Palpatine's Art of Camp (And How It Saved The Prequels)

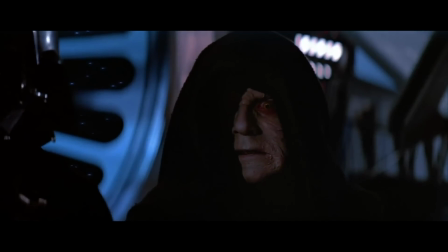(4:04)
It implies an intense satisfaction inflicting such pain, but also an anger, unable to turn Luke and failing to accomplish his goal.
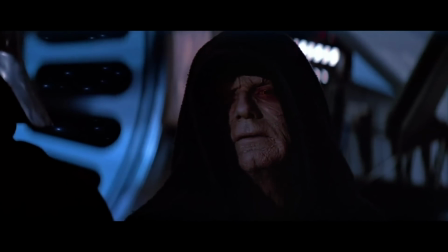(4:12)
It's incredible that McDiarmid is able to give such a cutting performance in such heavy makeup.
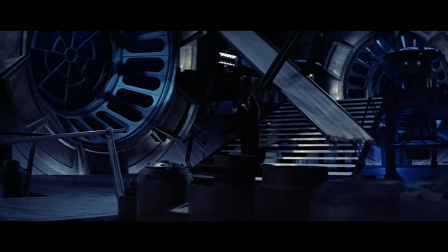(4:17)
But it sounds like this was actually what provided him with much of the impetus for his creative decisions.
And the character was almost given to me by that face. I looked at the face and the voice followed.
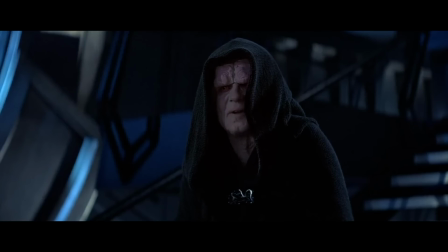(4:29)
But we very nearly didn't get this voice at all.
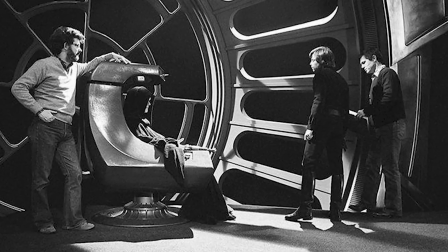(4:32)
George Lucas reportedly informed Richard Marquand to inform McDiarmid that he wanted him to craft his voice on Clive Revel's original rendition,
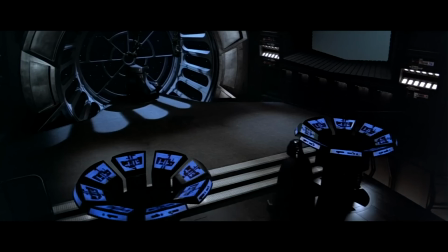(4:39)
but the actor disagreed, feeling that Palpatine's voice should be deeper and closer to what he had already come up with.
And Richard said, yes, well, that's good. You've been doing that voice, I see, throughout. And George actually is quite taken with it, so just go on doing it.
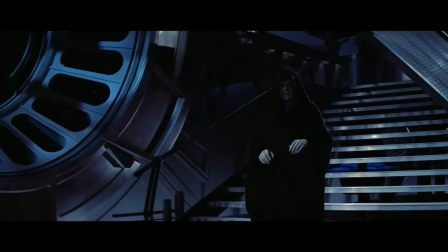(4:54)
And thank God. This will not be Could you imagine hearing anything else?
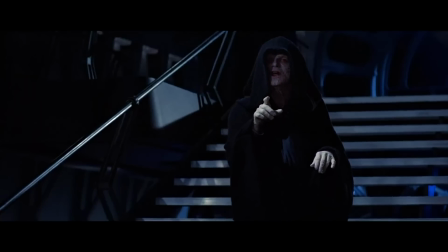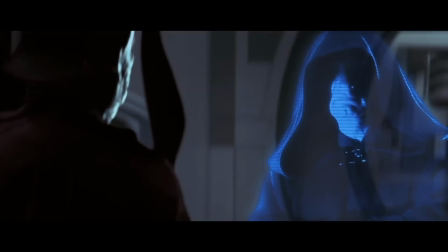(5:04)
to 1999, and McDiarmid reprised the role for Star Wars Episode I, The Phantom Menace,
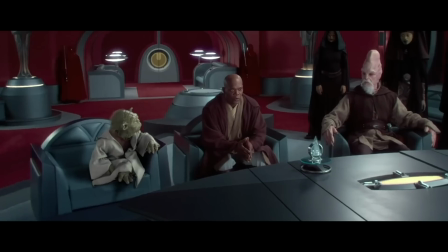(5:09)
followed swiftly by follow-up appearances in Episode II, Attack of the Clones, and Episode III, Revenge of the Sith.
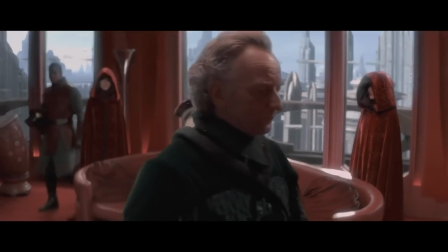(5:14)
These films depict a much younger Palpatine, one who is already deeply proficient in the ways of the dark side, but is yet to reveal his true nature.
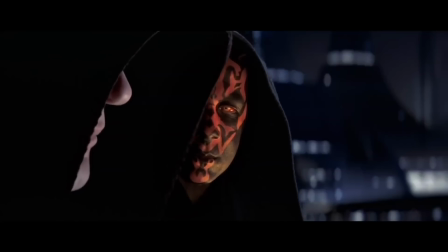(5:22)
Instead, Darth Sidious, aka Emperor Palpatine, is merely Senator Palpatine.
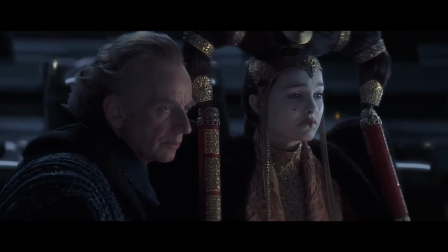(5:28) We will watch your career with great interest.
McDiarmid not only gets a stab at the character without prosthetic makeup, but he's essentially playing a dual role.
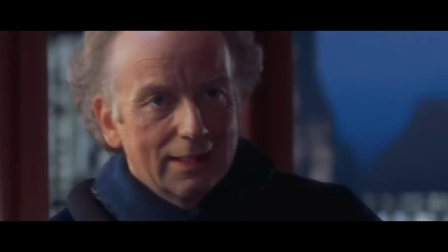(5:36)
The squeaky clean politician Palpatine exudes warmth and compassion, but with a stern, commanding veneer.
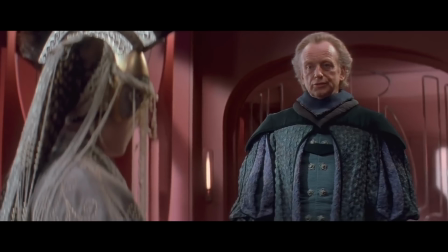(5:42) You could call for a vote of no confidence in Chancellor Valorum.
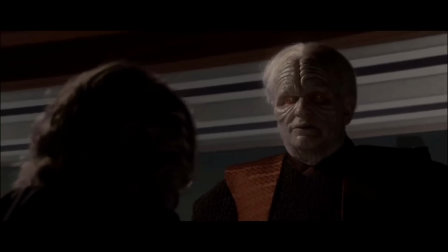(5:47)
It's not until the third movie that we get to see him return to the outed Palpatine, but you'll notice his performance,
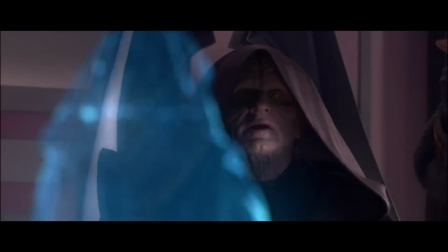(5:53)
whilst operating on the same basic principles, is distinctly different from his turn in Jedi.
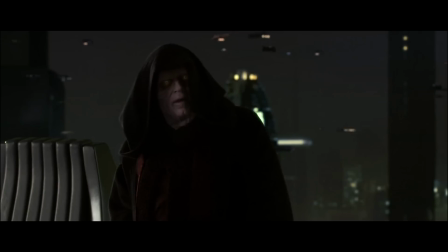(5:58)
In these prequels, McDiarmid finds something wonderful with the character and channels that all-important magic of campy acting.
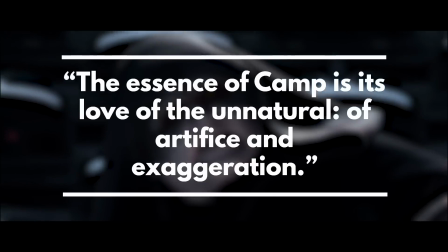(6:05)
Susan Sontag, in her seminal essay Notes on Camp,
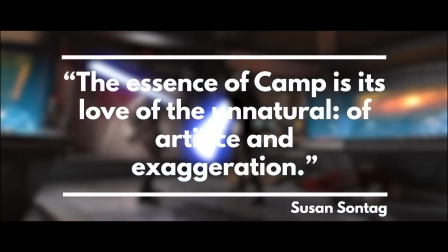(6:08)
described the idea of camp as its love of the unnatural, of artifice and exaggeration.
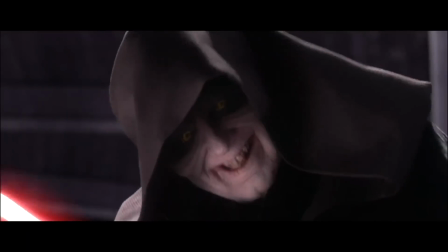(6:14)
This key descriptor of exaggeration is often why we can attribute deliberately cheesy or over-the-top performances to campiness.
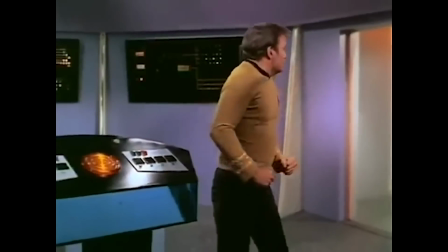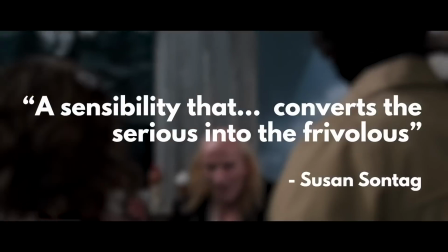(6:27)
It is a sensibility that, among other things, converts the serious into the frivolous.
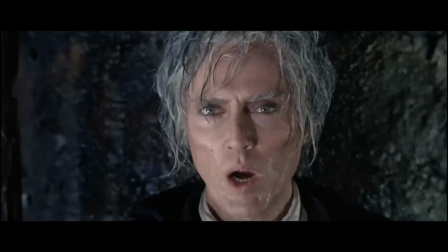(6:32)
Campy acting can take darker material with a seemingly serious tone, remove any apparent cynicism, and inject it with humour.
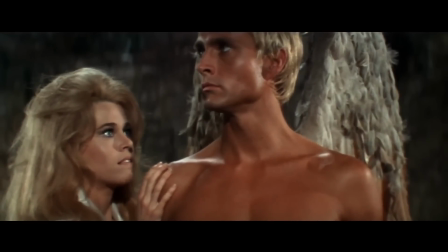(6:39)
Campy performances can give us some of the most memorable gold in an otherwise forgettable scene.
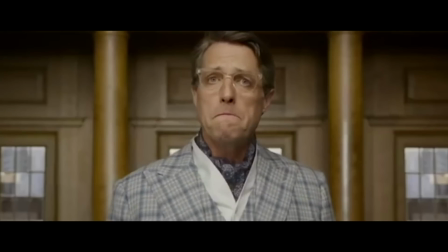(6:44)
They can elevate entire movies if it's the perfect storm of a camp performance in a movie that's equally OTT.
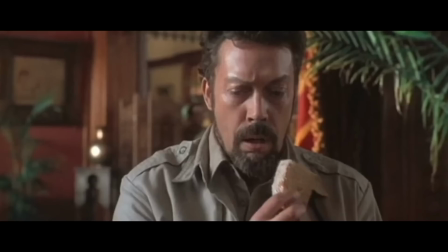(6:50)
But it's a fine, fine line. Often a camp performance can end up being in a movie that doesn't have the right tone for it.
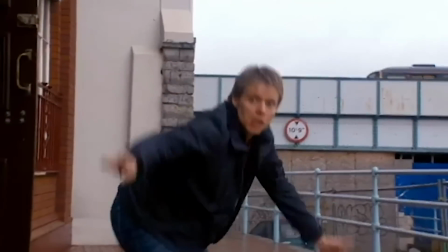(6:57)
This is always especially eye-rolling when the other performers in the movie aren't taking the material and exaggerating it themselves.
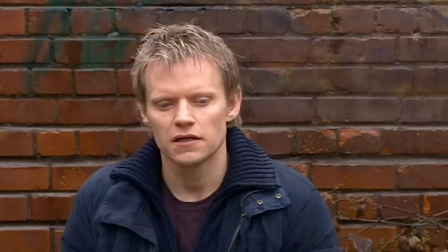(7:03) Oh, what's the matter? Have you given up so soon? There's no point. Where would I go?
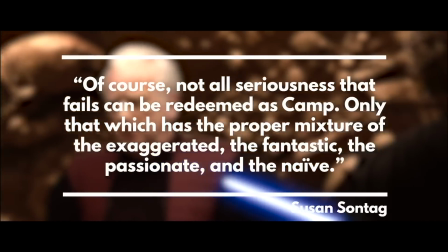(7:09)
As Sontag says, of course not all seriousness that fails can be redeemed as camp. Only that which has the proper mixture of the exaggerated, the fantastic, the passionate, and the naive.
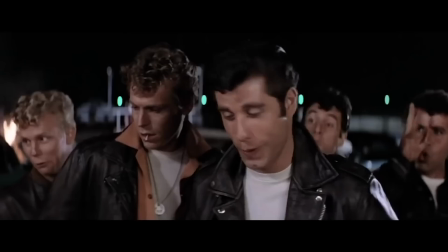(7:23)
In terms of art and popular culture, Sontag actually mentions a list of pop culture items which are part of the canon of camp,
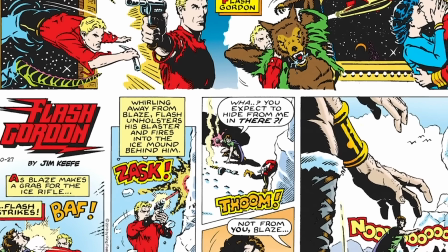(7:30)
which include the old Flash Gordon comics. These old comics are of course gloriously campy, with bold, bright colours and pulp heroes to boot.
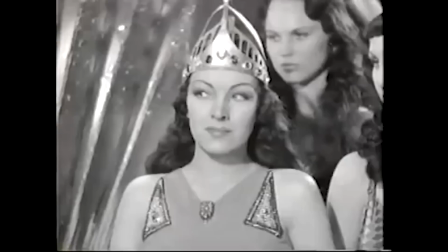(7:38)
They also served as a key inspiration in the creation of the very first Star Wars movie for George Lucas.
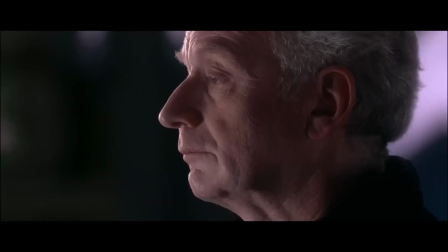(7:43)
So it seems apt that the art of camp and camp acting is channeled through McDiarmid's mesmerising performance.
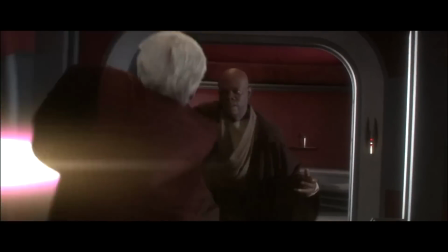(7:48)
The fun he injects into the role plays credence to the very birth of Star Wars itself.
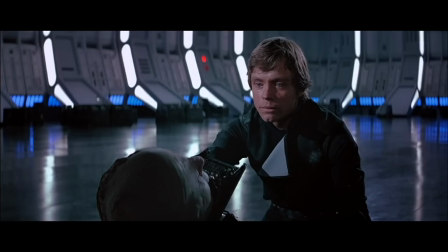(7:52)
This franchise toys with darkness, loss, and death, as much as it does comedy, hope, and campiness.
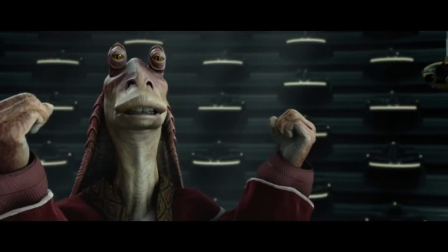(7:58)
The Star Wars prequels are way goofier than the original trilogy.
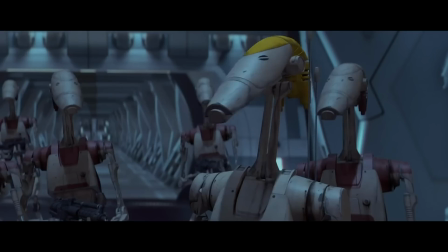(8:07) Oh, excuse me. Check it out, Corporal. We'll cover you. Roger, roger.
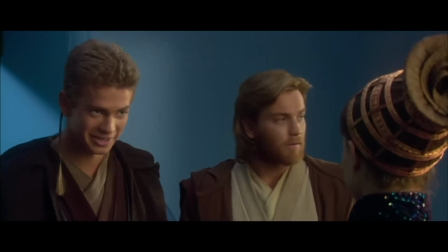(8:11)
But most of the characters don't fit into that mold.
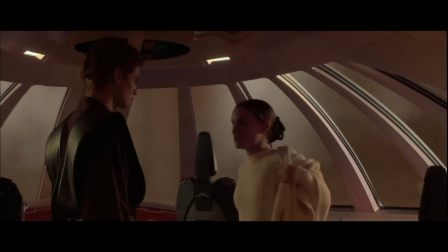(8:14) As a member of the Senate, maybe I can find a diplomatic solution to this mess. Don't worry.
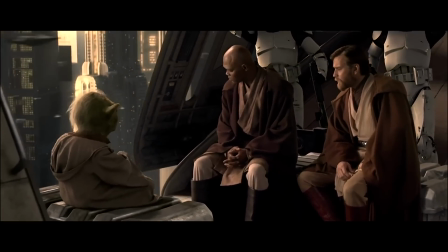(8:21) I've given up trying to argue with you.
It's not necessarily the fault of the actors, but even characters that I like fall prone to a monotone delivery of dialogue.
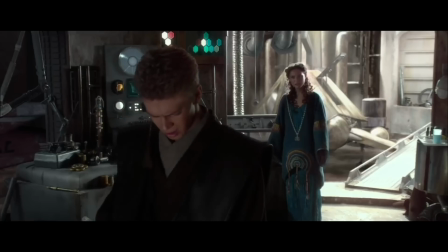(8:29)
But in fairness, sometimes the dialogue makes it exceptionally hard to pull off.
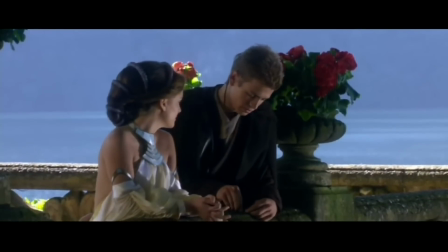(8:34) I don't like sand. It's coarse and rough and irritating, and it gets everywhere.
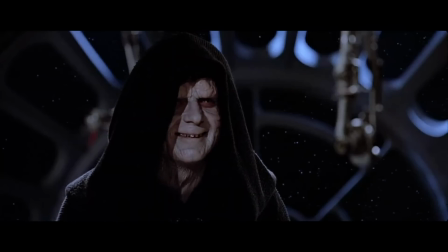(8:43)
I think Ian McDiarmid has always understood the core of what makes Palpatine great.
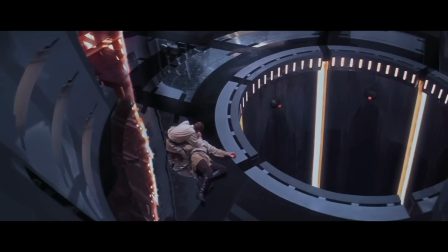(8:47)
Star Wars is a story filled with hope and revolution, but it's safe to say its characters suffer time and time again.
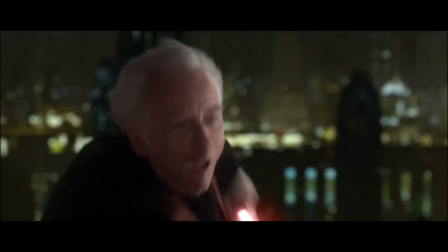(8:54)
Not Palpy. Oh no, Palpy is loving life 24/7, so McDiarmid naturally plays into this.
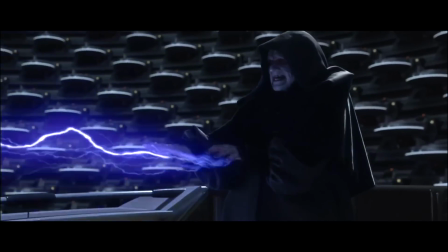(9:02)
He takes the core tenets of his performance from Return of the Jedi, and he makes it louder, more exaggerated, and with grander body language.
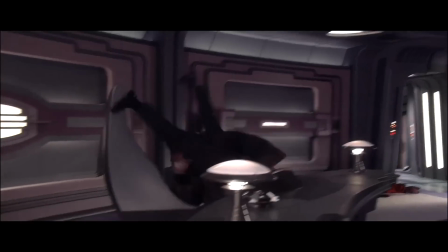(9:12)
He's not afraid to have fun with it. Two moments that always stand out to me are these.
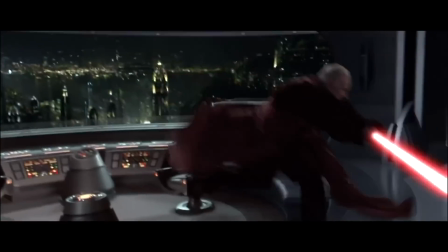(9:19)
The yelp he gives is so cowardly lion and just undignified.
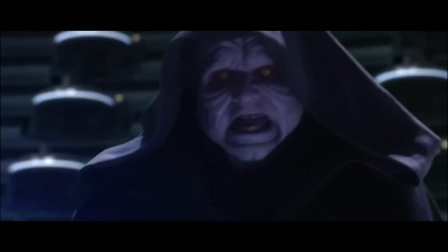(9:23)
And then the expression he gives here as he realizes Yoda is about to mess him up is the moment where he knew he screwed up.
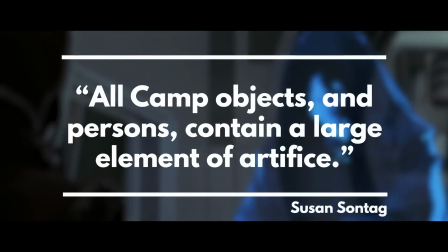(9:32)
Sontag states that all camp things will contain a large element of artifice, and this is of course true of the Emperor.
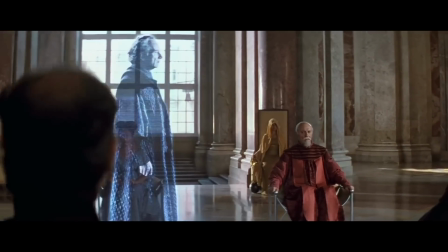(9:38)
Throughout the saga, the Emperor is the trickster, the guy behind the guy, the puppet master pulling all of the strings.
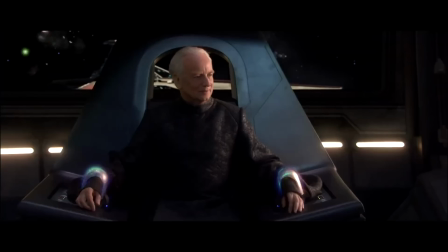(9:43)
You're never quite sure of his true intentions and allegiances. The only thing true to Sheev Palpatine is that he serves himself.
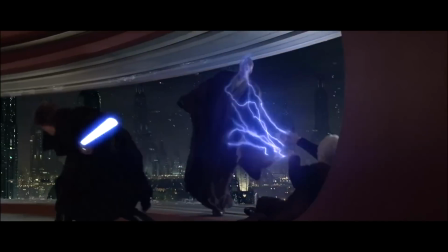(9:50)
George Lucas describes the character as the devil himself, that in and of itself an artifice.
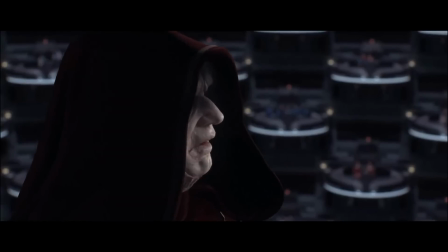(9:55)
The devil is an idea, an embodiment of evil values rather than a person that we can truly associate with human thoughts and feelings.
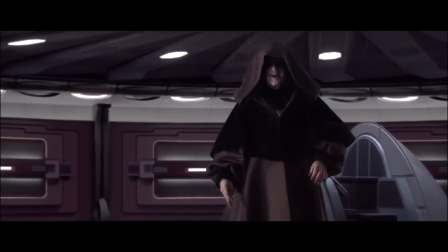(10:01)
It makes so much sense that McDiarmid carries the role with such larger-than-life weight.
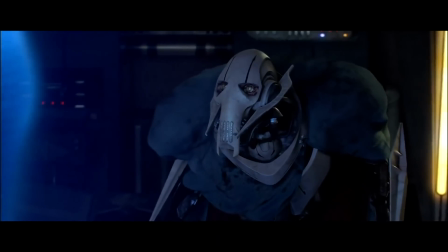(10:06)
But more so than that, Ian McDiarmid's performance is so good that it explains the biggest problem with the prequels.
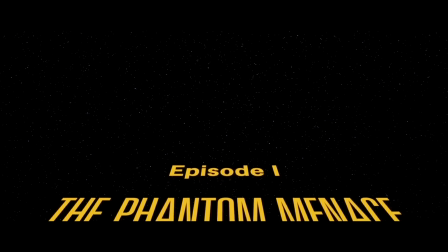(10:13)
You see, the prequels aren't necessarily bad movies, on paper.
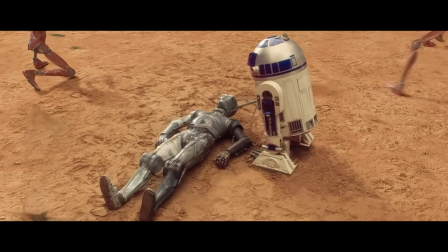(10:17)
As a prequel story to the original trilogy, in concept, I feel like these movies justify their right to exist,
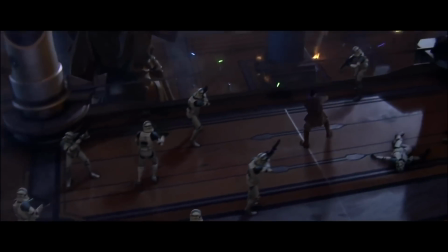(10:23)
which is often the biggest hurdle any prequel has to face before it even passes go.
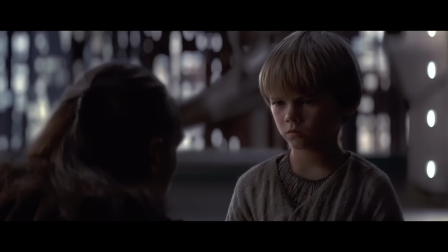(10:27)
The mission objective is to tell the rise and fall of Anakin Skywalker, a story that dovetails perfectly with episodes 4,
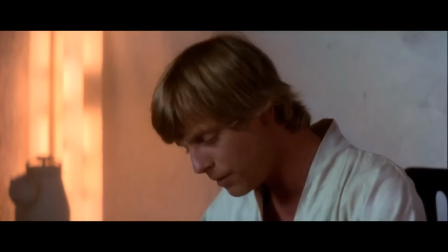(10:34)
5, and 6, which focuses on his children's journeys and his eventual redemption.
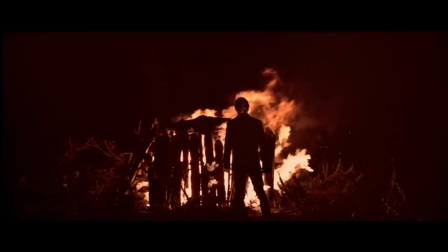(10:38)
As six films telling one concise narrative from beginning to end, these movies have a legitimate right to exist over, say,
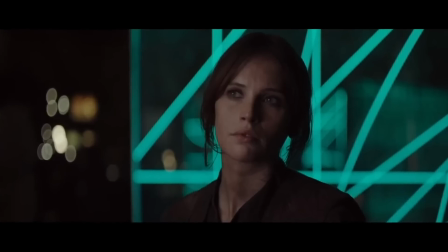(10:45)
I don't know, a prequel movie that attempts to flesh out a single sentence in a title crawl and explain away a plot hole that didn't need explaining.
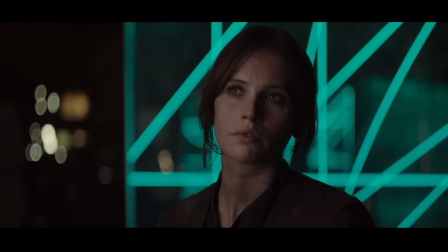(10:52)
I don't need to know any more than that. It's perfectly okay to assume that a planet-sized space station would produce a lot of energy and therefore need exhaust ports leading to the main reactor.
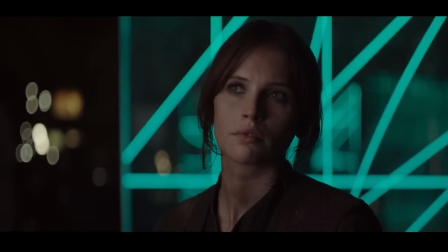(10:59)
It's fine, seriously, it's fine, okay? Okay, so is the problem the writing?
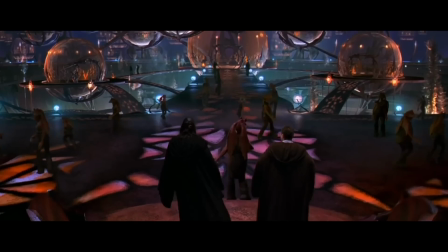(11:04)
Well, I would say no. Wait. Structurally, I would say no.
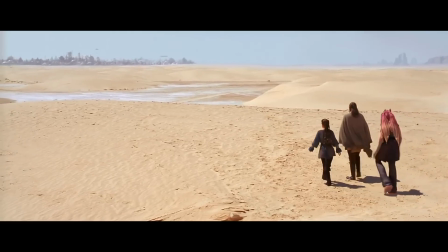(11:08)
Let me explain. Imagine you've never seen the prequels. You never knew they existed.
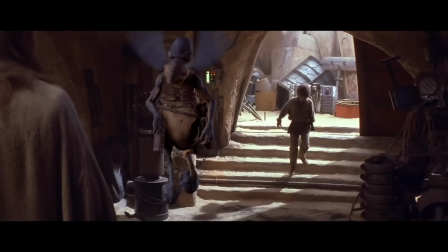(11:14)
So someone explained the plot of each movie to you. The story of Anakin Skywalker, a slave discovered by two Jedi Masters,
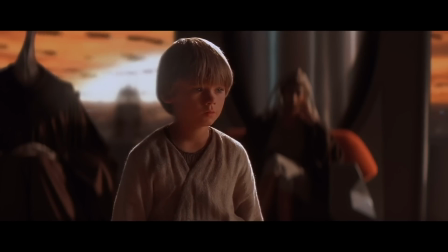(11:23)
is drafted into the Order because of his unusually high aptitude for the Force.
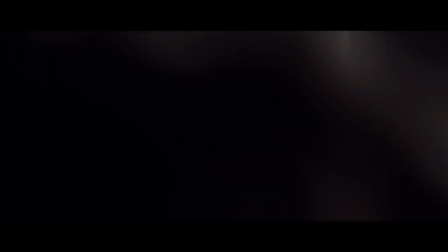(11:27)
In spite of his age, Qui-Gon Jinn pushes for the boy to be trained, and in spite of being hesitant, his apprentice agrees to do so on his master's deathbed.
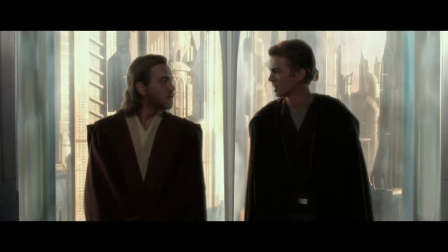(11:35)
In spite of the love Obi-Wan Kenobi has for Anakin, the pair have a tense relationship.
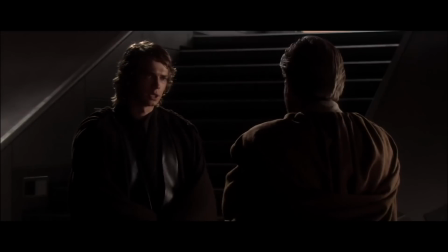(11:40)
And in many ways, Obi-Wan comes to represent both Anakin's frustrations with the Jedi Order, but also the reason why he chooses to stay.
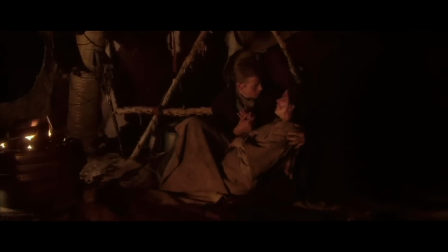(11:48)
His emotional problems characterized by the crushing separation anxiety of his mother, a thread that pays off when Anakin slaughters her captors in cold blood,
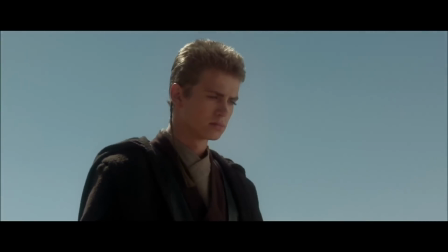(11:55)
and his need to do well, to impress, to be the Jedi his Chosen One title would suggest,
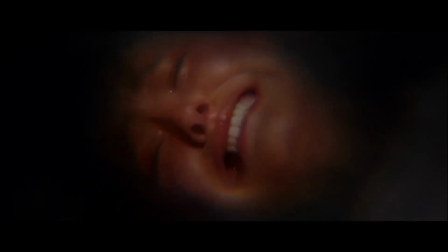(12:01)
all feed into his downfall. And when his wife is in danger of dying in childbirth, the Jedi continue to deal under the table and show him no respect.
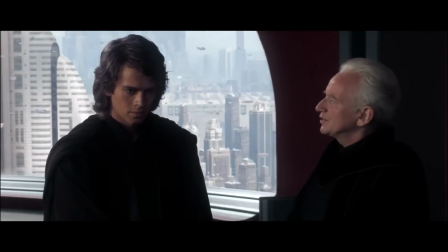(12:09)
In turn, it makes perfect sense that he would confide in Palpatine, and when that man claims to have the power to save the ones he loves,
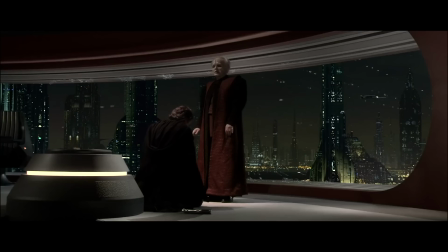(12:17)
Anakin finally snaps and turns his back on the Jedi.